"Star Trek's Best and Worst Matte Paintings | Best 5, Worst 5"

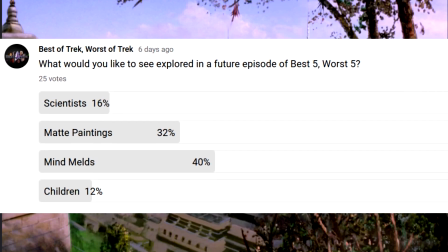With only two votes separating Matt Paintings from last week's topic, we're going to look at the art of establishing shot landscapes.
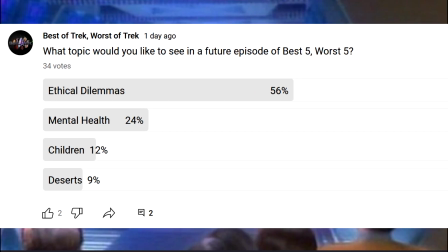Don't forget to go vote for future topics most Tuesdays through Mondays.
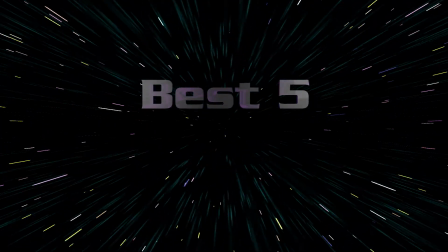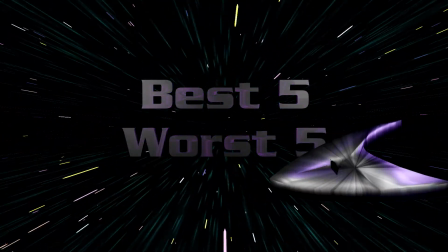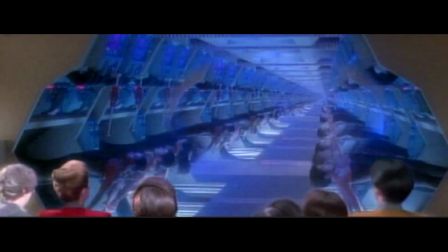Sometimes you need a background and sometimes you need an establishing shot of an alien landscape.
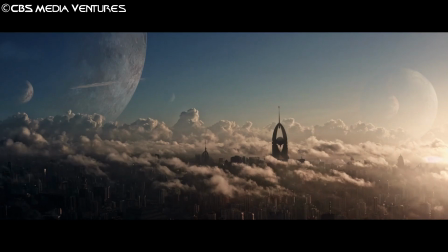This is where matte paintings used to play a big role in Star Trek before CGI became good enough looking and cost economical.
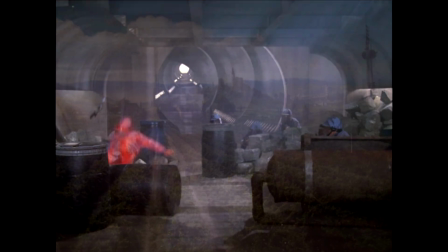Sometimes painted on big canvas and sometimes painted on glass and backlit.
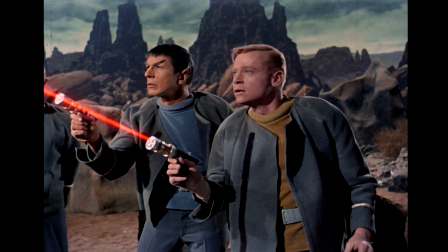These bits of art adorned Trek from the first episodes of TOS till the sixth season of Voyager.
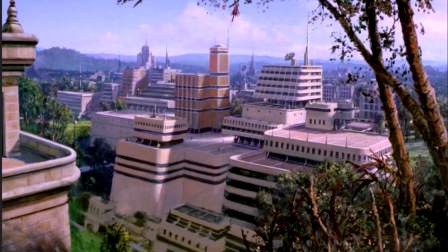And as usual, we're going to start the discussion at fifth worst.
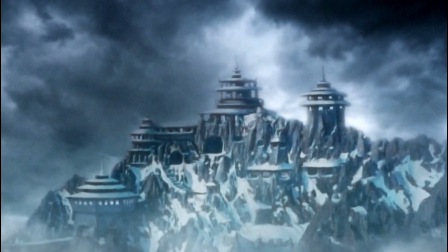30 Minute Monastery Our first outing to the home of Klingon time crystals and the prophesized point of return for Kales,
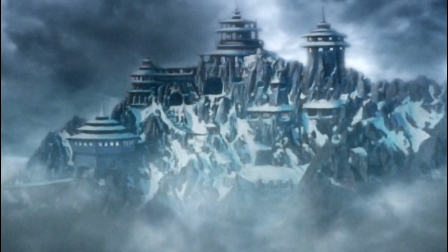Boreth, gives the impression that this matte painting was rushed and painted by someone following a half-hour Bob Ross video.
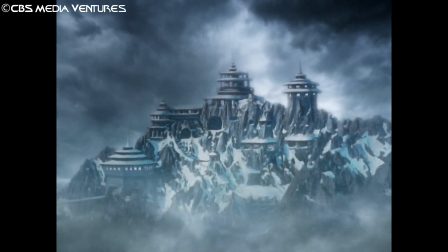Being that this is the latter seasons of TNG, there's no excuse for how unrealistic it is.
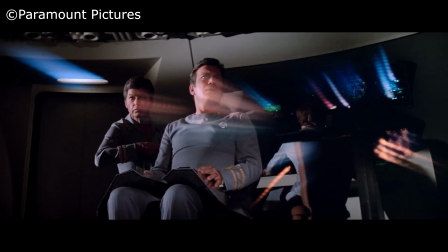4. Too big to hide One of many things that just don't work in the motion picture,
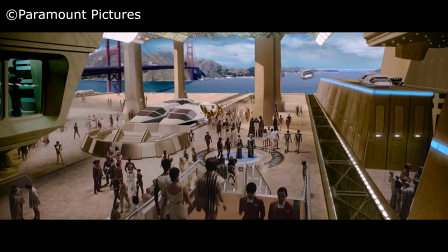and actually looks worse as things like 4K director's cuts keep showing it in higher def,
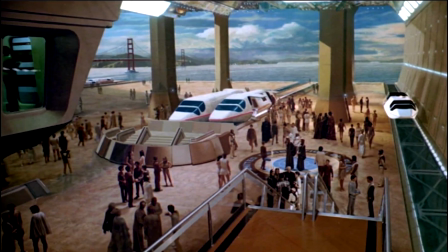is the matte painting of the Golden Gate Bridge set against the foreground of a hangar in Starfleet headquarters.
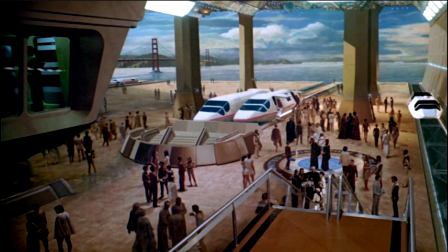It's really obvious and the general compositing of multiple pieces takes you right out of this already snoozefest of a movie. The clouds are the worst part and it really doesn't work against such a big living breathing foreground.
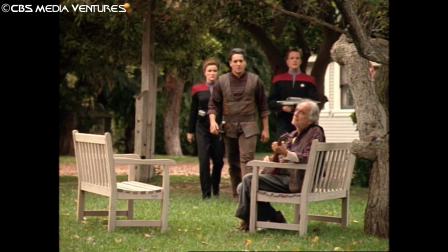Number 3. Pilot Paintings. The caretaker just kind of takes the prize for Worst Collection of Matte Paintings in the franchise.
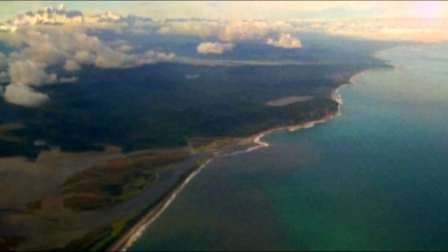After the opening credits, the first thing we see is a half-assed matte painting of New Zealand that has never looked right to me.
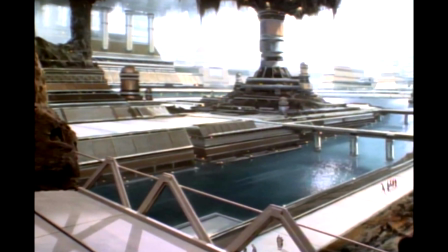While the Ocampa Underground is actually okay as far as Trek matte paintings go,
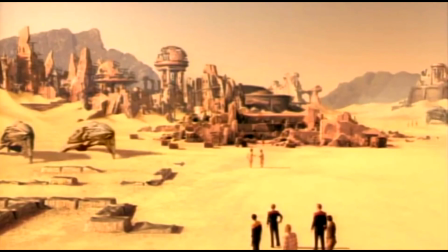the Kazon Settlement painting in the desert is another terribly out of place set piece.
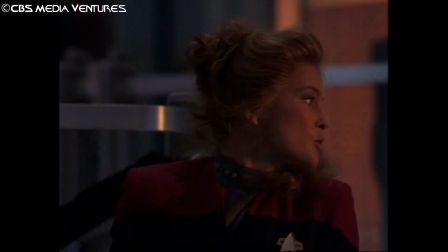This is what you get when you spend more in the budget for Kate Mulgrew's hair than for special effects in a pilot episode.
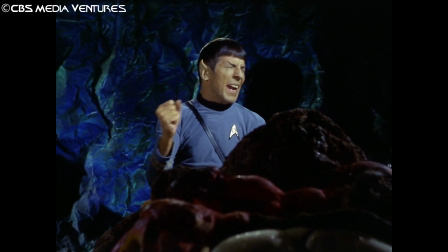Number 2. 2 Improper Scale I swear, Devil in the Dark is one of the worst executions of one of the best premises in Trek.
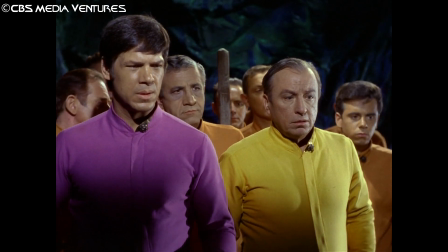There's a moral message and non-carbon based life that comes off as really hokey,
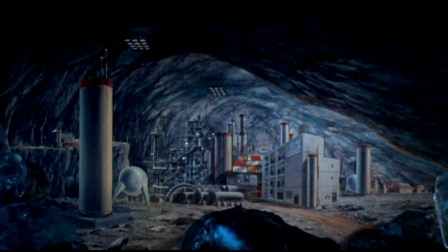including the matte painting used as an establishing shot of this mining colony. I wish there was a person set against this painting for sense of scale. The multiple hot water heater towers all appear to be the same height but shifted slightly up and down from each other,
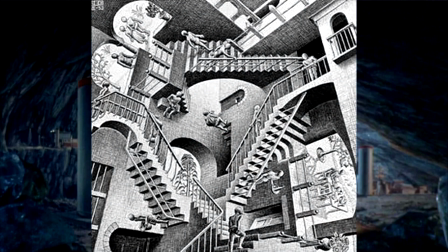and imply this sense of impossible physics that my brain doesn't like wrapping itself around.
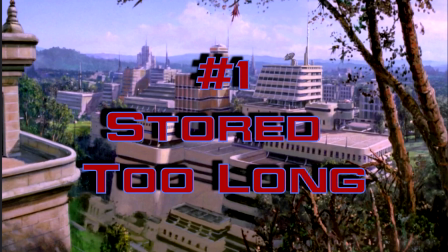And the worst matte painting in Trek history. Stored too long. This is what you get trying to reuse a nearly 50 year old matte painting,
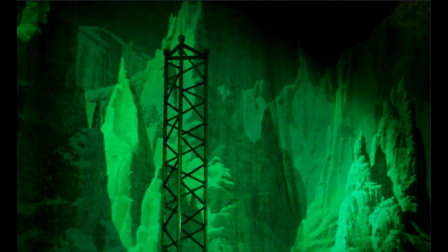but it's been stored so long you can see the marks from where it was folded up for decades.
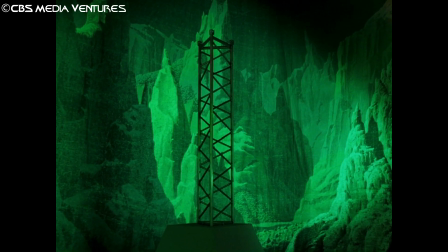TNG tried to pass this faded thing off as a real cave scene in The Vengeance Factor.
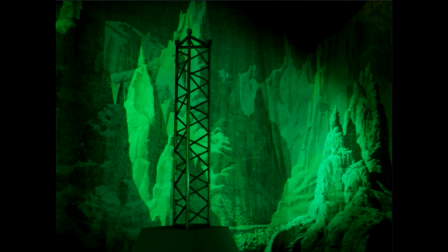And even back when I watched this in a staticky, over-the-air broadcast, I remember thinking how fake it looked.
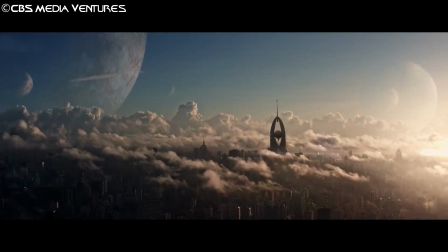Say what you will about CGI, but I don't know that I've ever seen computer sets look worse than this.
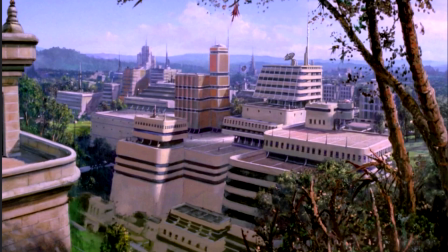Adding some happy little starships over in the best of matte paintings. Number 5.
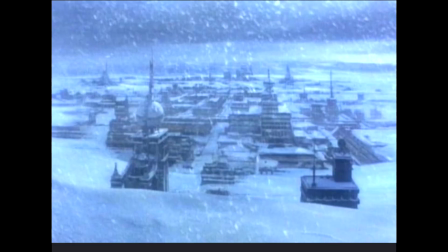Only thing going for it. I never thought I'd say this, but in the top 5. Code of Honor.
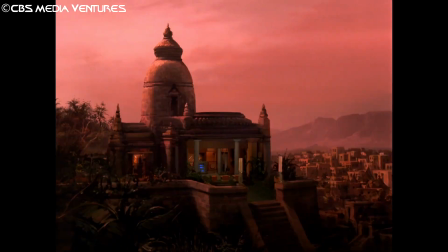After kidnapping Tasha Yar, the establishing shot of a temple on the planet Legon 2 is actually really decent,
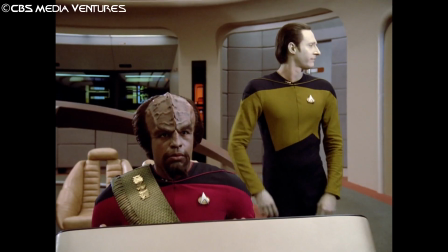especially considering that this is the third episode of an 80s series.
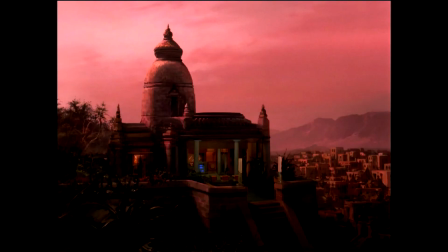People and real set pieces set inside the temple entrance area really sell this.
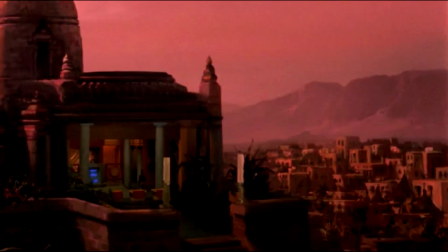If you look at the cityscape and mountains in the distance, it becomes pretty obvious it's a painting.
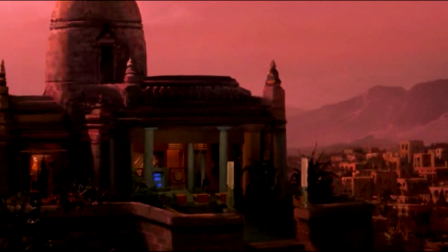But drawing your gaze into the temple is one of the single things that works in this bottom-of-the-barrel overall episode.
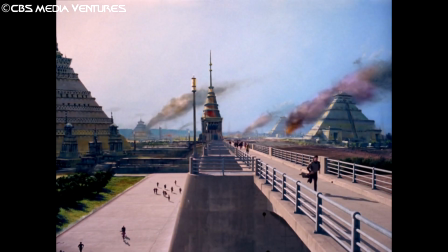Number 4. City of the Devil. Fentax 2 is shown to us on one of its worst days in a thousand years.
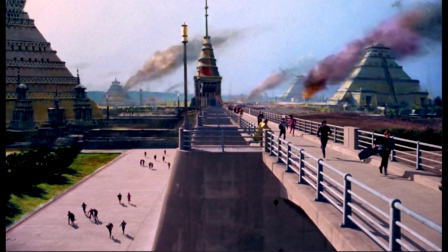But its landscape painting with imposed scared population is a fabulous way to establish both the beauty and
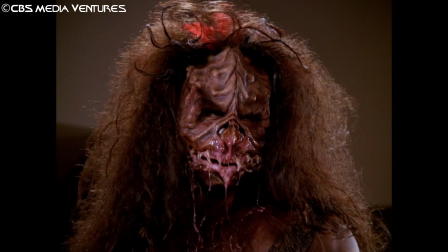hysterical situation as the people think ManBearPig has come back to collect on its thousand-year-old contract.
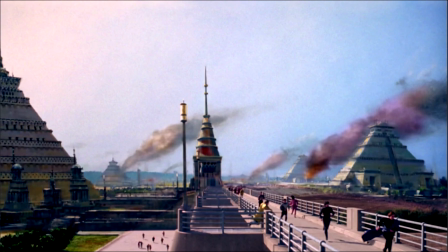Interesting pyramid architecture that speaks to these people's philosophy of simple agrarian, yet scientifically driven, warp-capable society.
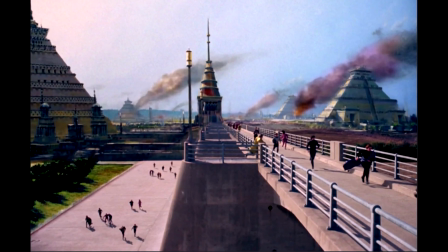Given that it's just paint on glass, this scene feels lived in. Number 3.
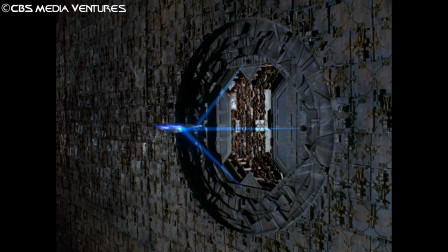What's inside? When the Enterprise-D is accidentally pulled inside a Dyson Sphere,
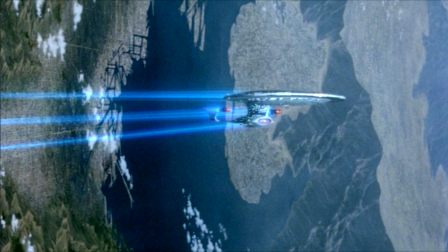there's not only a beautifully laid-out curved matte painting showing artificial waterways and sweeping halo-like landscapes,
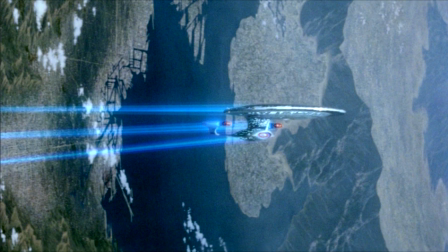but an overall well-composited shot with clouds, Enterprise and tractor beams that are quite seamless.
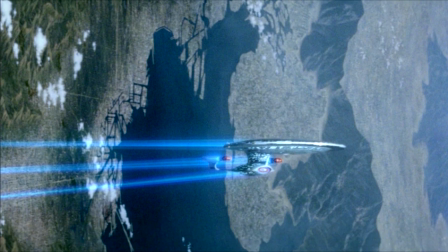This is definitely one of the most ambitious paintings in Trek history. Number 2.
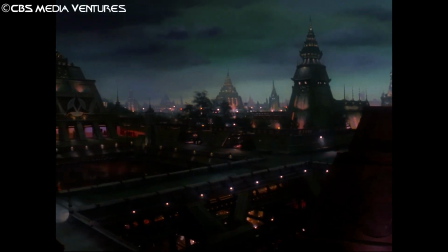Klingon Architecture There's something ominously perfect about our first look at the first city of Kronos.
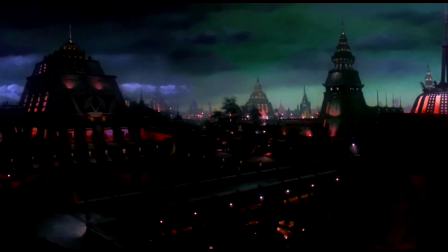The Great Hall and familial Klingon houses are well represented in our first look at the homeworld of this warrior race.
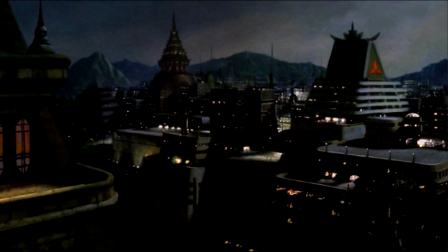It's dark and foreboding, yet functional as a city.
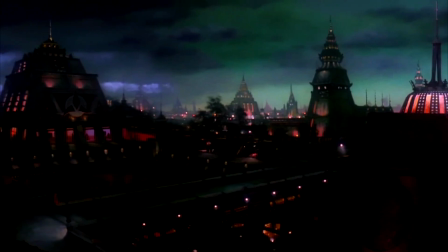This feels like the most distinctly Star Trek matte painting that could never be used for another production.
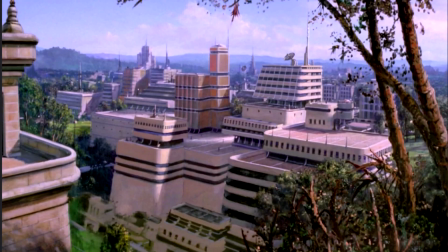The best matte painting in Trek? Number 1.
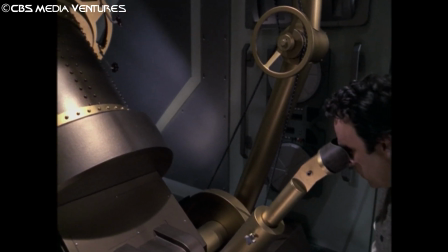Final Evolution Voyager's sixth season, Blink of an Eye, brings the end of an era as the last use of a matte painting to date in the franchise.
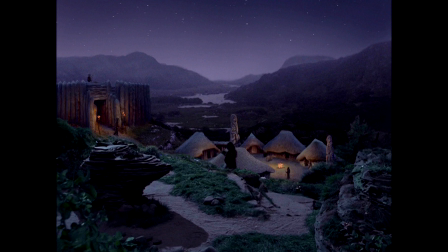To punch up the final use of this dying art form,
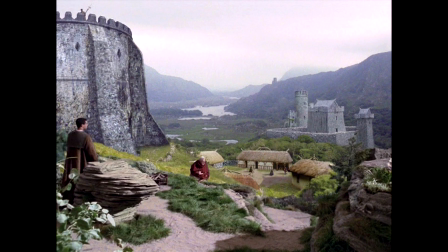this painting depicts the societal advancements of an out-of-phase with the rest of the galaxy race over what would be thousands of years.
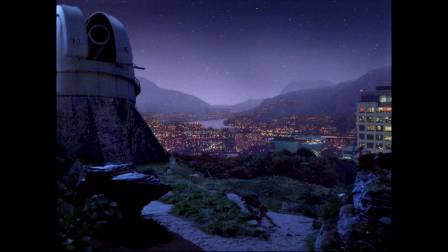The painting changes and gets added to through the run as this race goes from Stone Age to Space Faring.
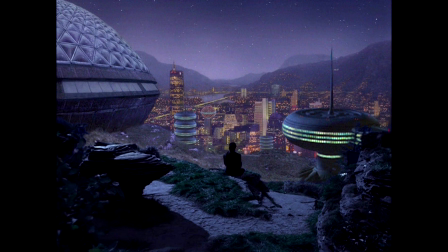It's fitting that this beautiful evolving matte painting closed out a more than 30-year run of these oversized art pieces.
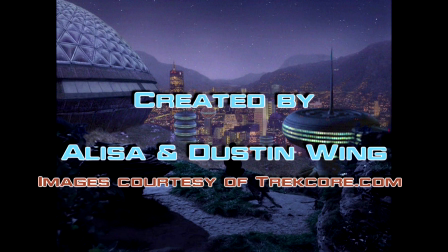What's your favorite matte painting in Trek?